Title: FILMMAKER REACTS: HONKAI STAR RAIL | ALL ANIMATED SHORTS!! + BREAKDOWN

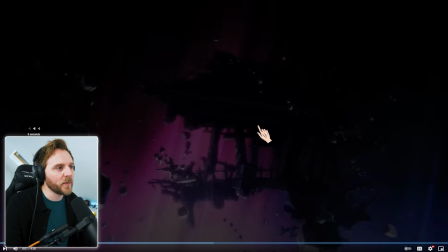29:14 Got your foreground elements, which are moving in one place. Okay, so let me go back five. So these elements are going up.
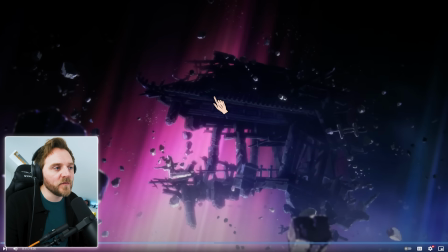29:22 Yeah, the background is a set element, but it's moving backwards. So the camera's moving back, so that looks like it's also moving.
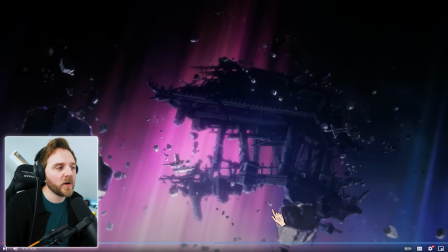29:28 See? But they're confusing us by having these elements moving in a different direction from that. So it looks like there's multiple layers there. and then when it comes to drawings especially with these Hongkai ones they love using these particle effects as well as the debris
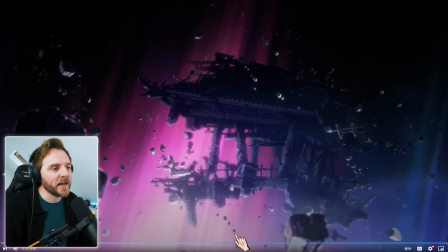29:48 see it all moving and then you've got your colour palette and the background which is then your background element so you've got your foreground your main ground and your background but because it's all moving that's why it has that beautiful look it looks like the composition as in your framing is very full
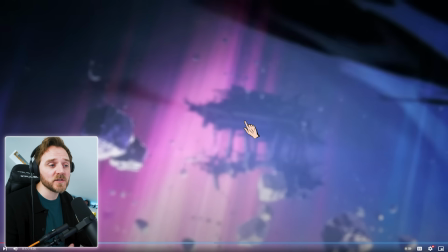30:07 and then we add another dimension another layer to it of our foreground element
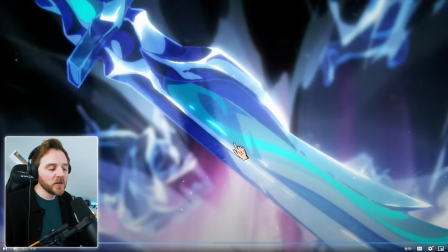30:15 because it transitions through again look at this more with the layers first layer second layer back layer yeah foreground may ground background this they're always doing it and that's why that animation looks so good it looks so full and that's how you make your frame and you should be doing that with your framing anyway be it that you're an illustrator, a photographer or a filmmaker you don't always have to do it, it depends on what it is especially when it comes to film because normally you have a wide angle lens with lots of layers because it's the world that you're showing off but normally when
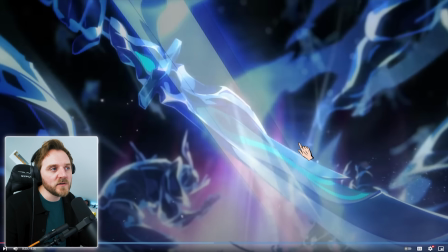30:47 you have stuff like this you need the multiple layers
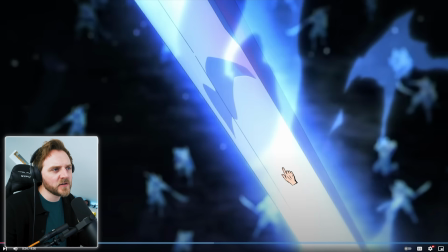30:53 beautiful transition so that transition there got a crossfade goes up the sword
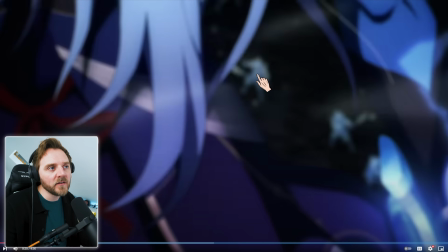31:01 it's going up front by front again look at the layers look at these layers see them it's
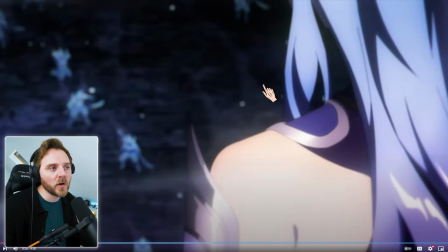31:08 the frozen people in the background but it's making it look like there's loads more going on and look they're using the wind as
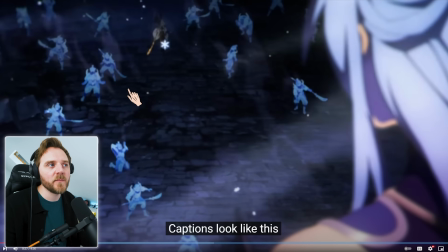31:14 well to give us that look so if you imagine this is your framing this is your picture that you want to do yeah all they've done here is you've got your foreground element which is our um antagonist for this for example you've got our other character here you've got all these elements but
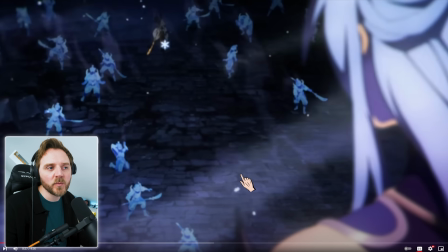31:31 look they've added like these little snowy ice particles mixed with the wind. So if this was a drawing, add your wind in. Use these particles to break up the layers. Put them over the characters.
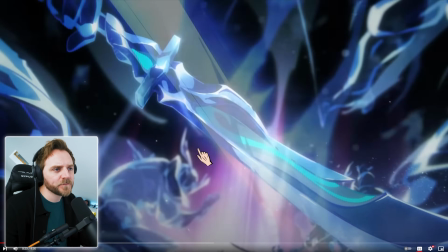31:43 Does it go over her back? Let's go back five. Does it go over her at all?
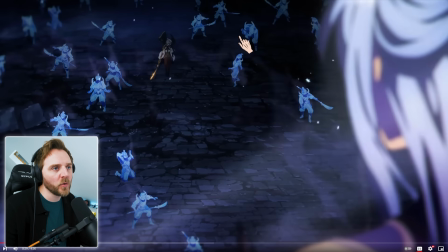31:50 No, it's always in front of her where they want you to be looking because they want her nice and clean.
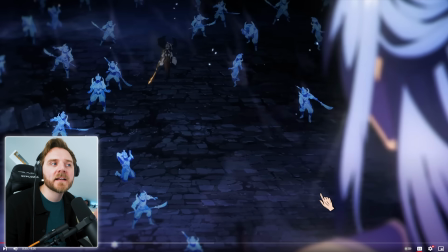31:57 They want her as a clean slate or a clean element in this imagery.
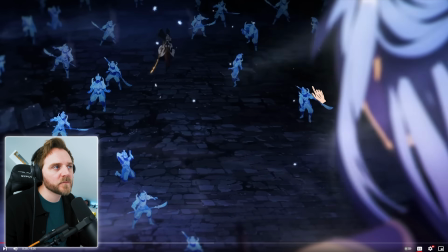32:04 Listen to the mix, the sound mix. How loud he is.
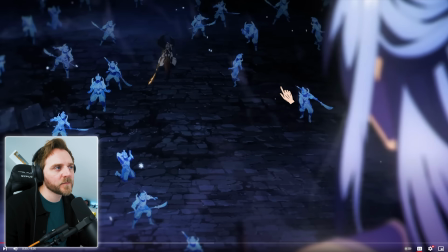32:11 Getting louder and louder as he's in focus. And look at the way they've done him. Look at this. They want you to look over here because it's the brightest and lightest part on screen. And it's a different colour. So what's that? But yet when you look at the composition, he's just off the centre. He's more on the left side.
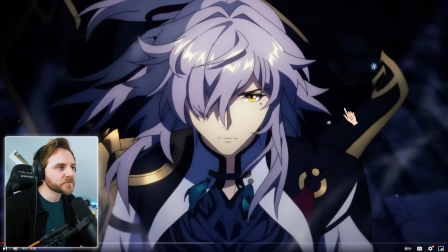32:28 Keep pushing the fucking caption button. And again, look at the way he's done. Elements, yeah, so there's only technically two elements, right? Maid ground and background.
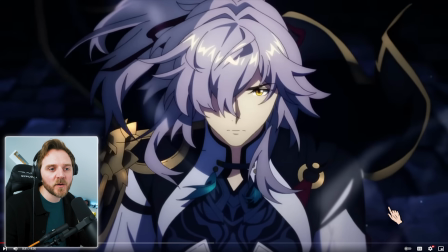32:38 No, the wind again is treated and the snowy particles are treated as a third element.
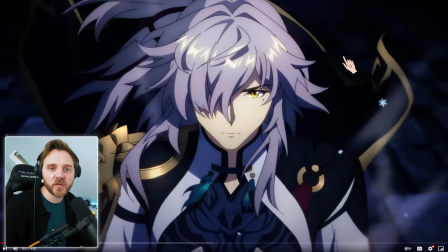32:44 And that's why, again, a shot that's close up like this looks stunning. And also they covered his eye up here. Makes it look more intense because we're looking here. If you want your eyeballs to look more powerful, as in you want your audience to look at an eye, what it is is a catchment, okay? And that's what this little bit of light here. I do it here on my setup here and I do it a lot well I do it always on anything that I am filming and even on the wide you don't do it because you can't bring the lights in close enough and also you're showing off the world but when you get into your close-ups and you want people to start looking at eyes why do we want to do that because this is how you show emotion
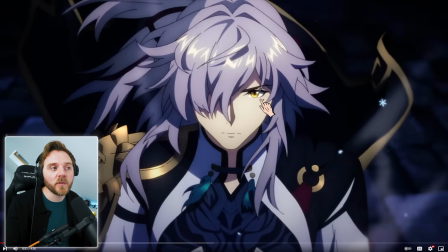33:22 and this is also where you want your audience to look because we want them to connect visually the reason why I bring up the hair over the eye is the guy the guy in the last one you could see his eye and I find that that takes sometimes when you see the eye under the hair it takes away from the animation
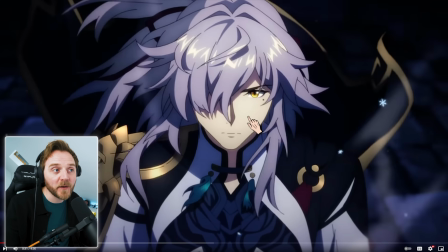33:37 i want to be able to just see parts of the face because it makes me look harder does that make sense and
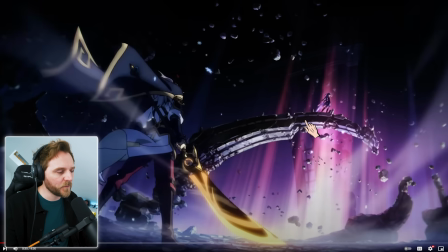33:47 look at this why does this look powerful and epic you've got a nice big wide and look at the dutch angle look at the horizon and look at the power status i know he's powerful
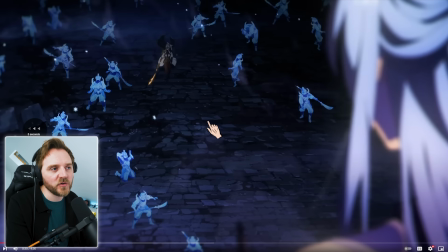33:59 but you have to do it you have to be careful because she was looking down at him in the first shot and so and what that does is it can make your characters look
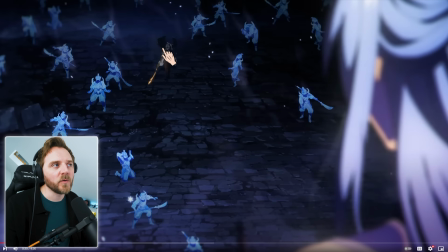34:07 weak so he could look potentially weak do you think well obviously he's inferior to her immediately i thought that
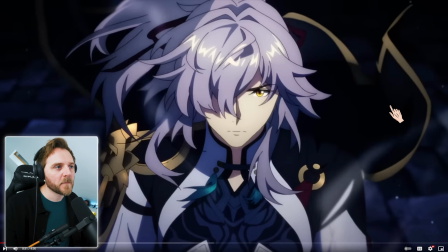34:14 even if it was subconsciously but the way he was looking i was like the way he was staring with one eye i was like hang on i think he's quite powerful the way his
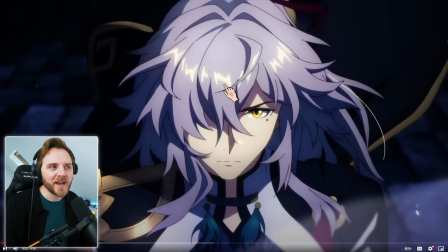34:24 cape is flapping
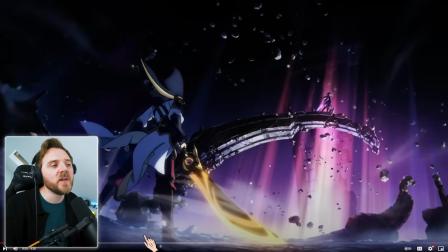34:27 and then my questions i had in my head were answered with this shot alone because look at the power status here i know she's powerful just because she has a higher ground and look how far up she is in the space the power status on screen but look at his wide stance
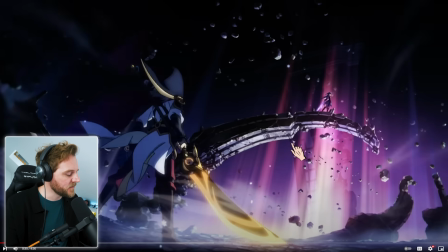34:45 blade camera is shooting up power status that's why when you get things like firefighters or police and things like that they always try to when they photographer them they always level with you because they want to tell you something and they and they want you to feel like you're level or they will always film them shoot up at them so they look more powerful in camera or in the world.
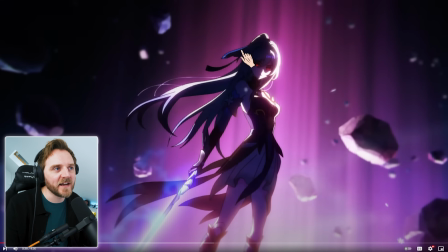35:08 Again look at the elements one two three I won't say anymore because you're getting the idea now aren't you but remember I was talking about the I immediately thought she was bad
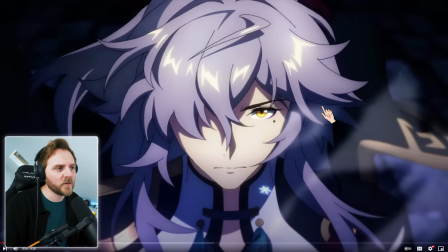35:18 oh let me go back five that's quite an important thing that happened there
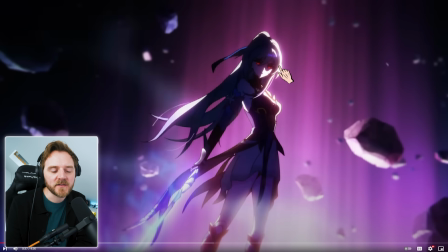35:24 is it wasn't just a red eye normally red eyes is a very easy simple to understand but it was how they've done it that dull black at the top and by having that dull black at the top rolling into the red it told me that something wasn't right that she wasn't herself you
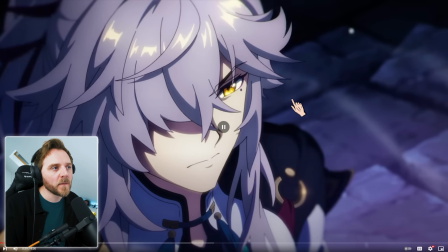35:41 normally you do that because they lose the pupil and that's why we cut to this guy look you can see his little eye you know his
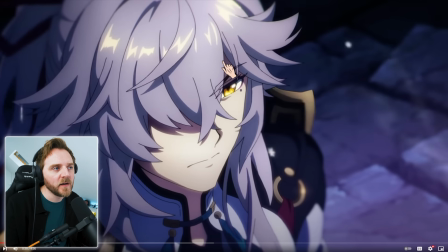35:50 catchment he's moving and they do that because it adds a little bit more realism to it and look interestingly you can see his eyebrow now because they
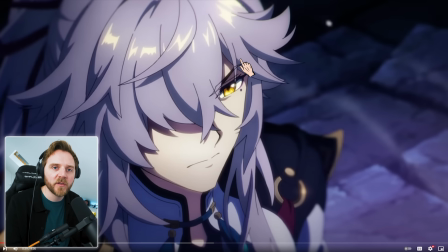35:59 want you to really make him more human more sympathetic by covering it all up he would look more aggressive but by interesting by putting the eyebrow in it makes him more approachable more I could tell that he was the hero yeah
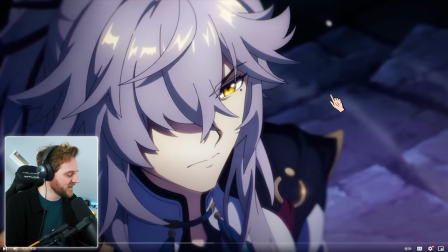36:15 the protagonist gorgeous and obviously he's got pupil and that but even though we're looking down at him technically when I looked at them I was like well I think he's weaker than her. Something that's not quite right because the way the camera is looking down at him.
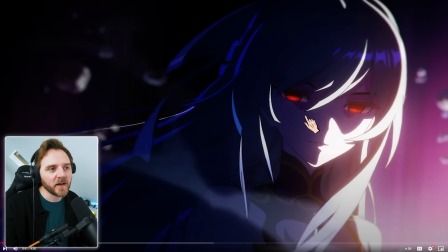36:31 Interesting, that beautiful transition there. Okay, what they did there is a match cut.
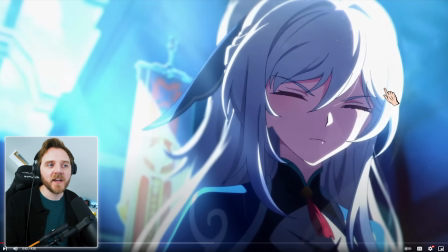36:37 Yeah, that's a match cut. It's pretty much self-explanatory. It looks exactly like the previous shot.
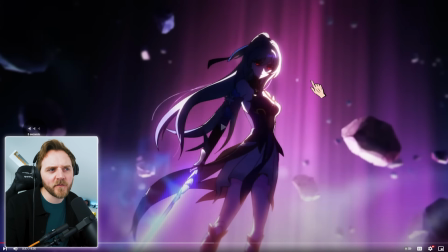36:43 Let me go back and look at her face.